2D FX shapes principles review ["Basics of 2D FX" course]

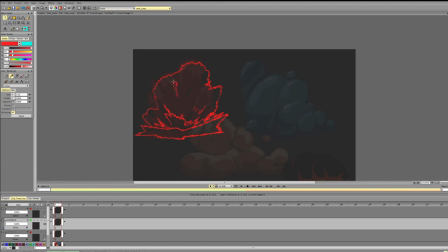723s
Now we need to add something else to make sure that this part is distinct.
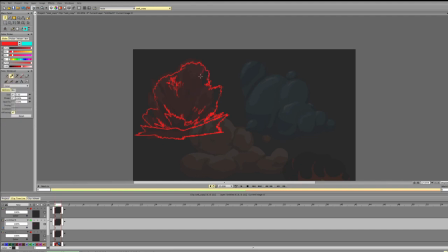736s
And here I would add it in a different spot to make sure that we're not repeating the line that we had here, because right here everything is kind of on the same level here, so it starts at the same spot.
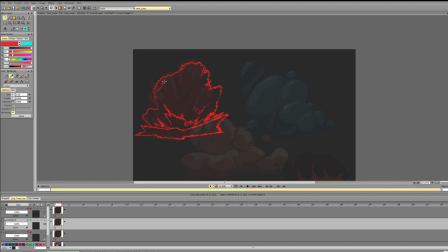Can have lighter side here, can have a shadow here.
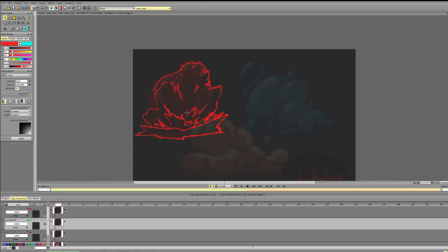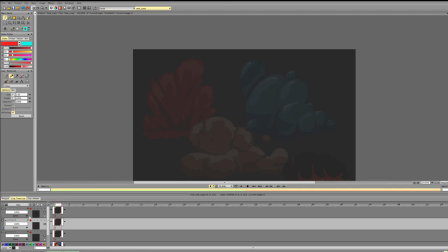792s
Okay, but that's if we're making it a big, huge anime splash.
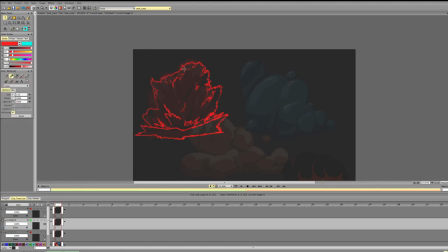804s
I could add some elements here for the contrast and even do something like that. But yeah, this is kind of different ways we can approach that.
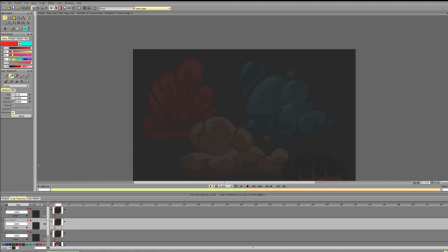825s
However, it applies to any kind of design or any kind of shape that you want. So making sure that everything doesn't start at the same place, doesn't go at the same spot, that we have like a nice variety of shapes and the similar shapes are not
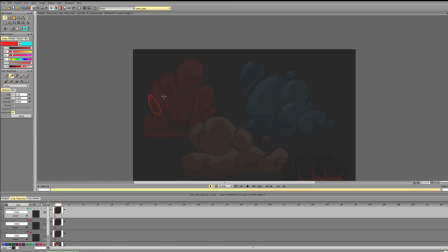844s
in the same spot. So right here we have two very similar shapes. And right here, all this stuff starts at the same level. And it is dividing the mass into similar intervals.
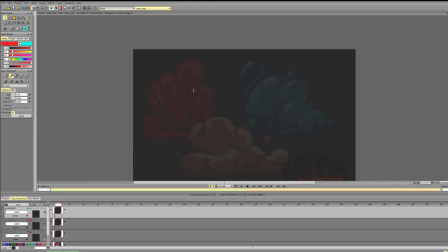865s
It's not like exactly the same, but it's not different enough in a sense. So for the water, so this is like a sphere or something like
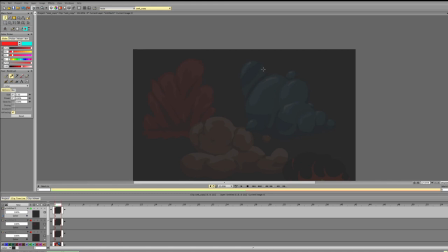883s
made out of water that has a similar shape to that, some kind of water magic, then it will create a combination of different water shapes.
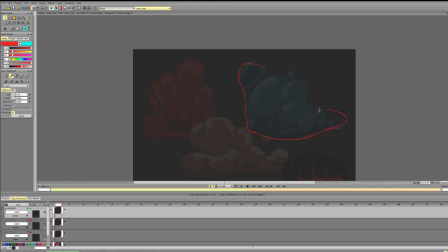903s
And it will unite more, combine more, because water has surface tension and it essentially keeps the form connected.
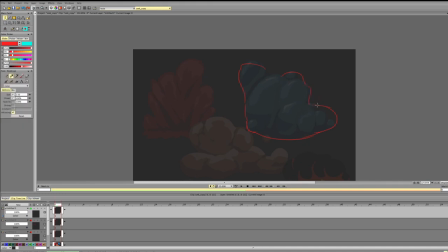918s
So in a sense, this looks more like bubbles at the moment. We are going for the water, the liquid, then it would kind of combine more.
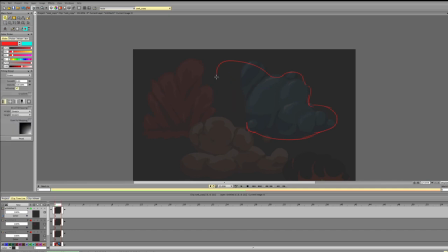Be more like that. Then we have an overall highlight, which depends on the light direction,
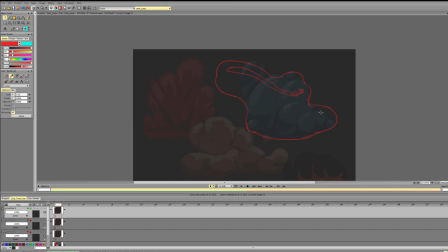951s
the shape of the water, stuff like that. And it shows the surface of the water. So you can imagine this like as a couple connected tubes and spheres. And the highlight follows that surface.